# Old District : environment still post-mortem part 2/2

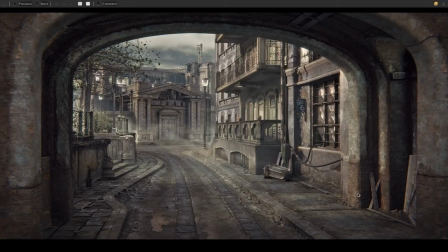(33:53)
I had a plan for this personal project not to include characters because I tried that in the previous one and of course not being a character artists focusing mostly on environments, they weren't at the same level as the rest, like the most obvious thing, the skin shader.
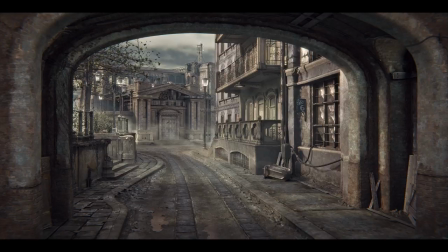(34:13)
So that kind of distracted the feedback a bit, and I didn't want to spend time on something that I don't do for a job normally. But it's also true that an environment scene can get the critique of lacking a focal point.
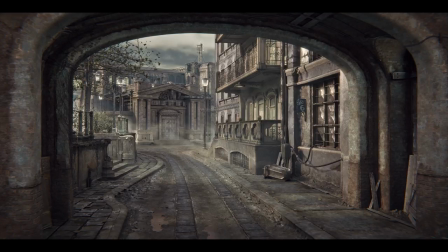(34:31)
It doesn't need to be a character but that's actually the easiest thing to create a scene that feels complete is to add a character and so I did it last time I avoided it this time for these reasons I'd probably try it again next time I do a personal project maybe avoiding to
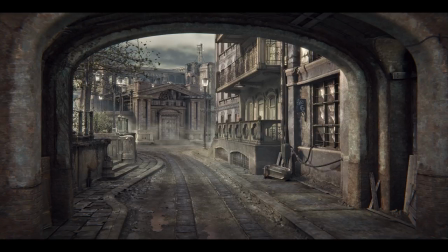(34:50)
have a skin shader but doing something with some more action plot and characters. Still, I thought I could add something that helps, if not as a focal element, because again, an environment scene is about looking at everything,
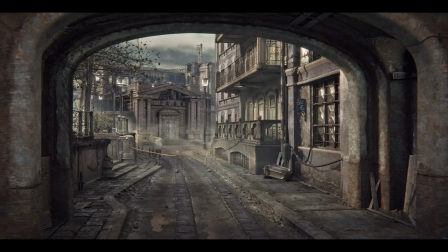(35:09)
and it must have a composition, good perspective, but the idea is for the scene to have a lot of focal points, like you could focus here, then move to this facade, then move to this one, then go back here,
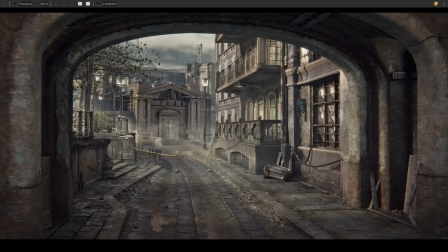(35:23)
and none of this is the only focal point of the picture, the point is to get them arranged well so that you keep looking around. But still, so when I decided not to add a character in this area, it would have been of course here,
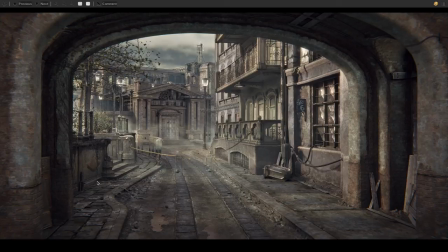(35:41)
in the middle of this empty road, I still tried to fill the road as much as I could, and also if not a character still some plot element, some element of a story or something going on in the picture and since it was abandoned and also I
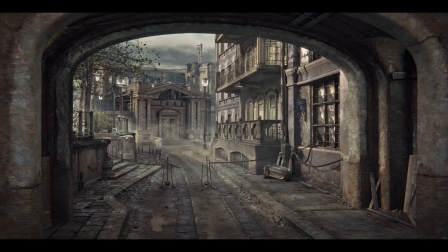(35:58)
was using as reference this honor that has this major plague theme I just thought of a cordon that is not specified what it's about,
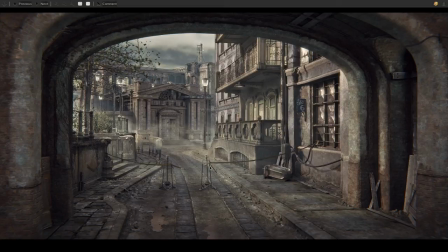(36:09)
if it's a crime or a plague or whatever, but still I think it worked in terms of symmetry with the arc, and creating some composition and dividing the space into areas,
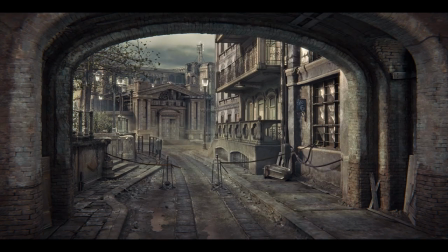(36:23)
and also making you wonder about why there's the cordon and what's going on on the other side.
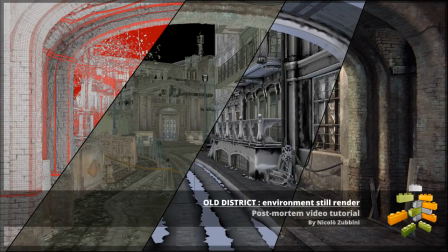(36:32)
And, that's all for this tutorial, hope you enjoyed it, thanks for watching, if you have any comments or questions, please post.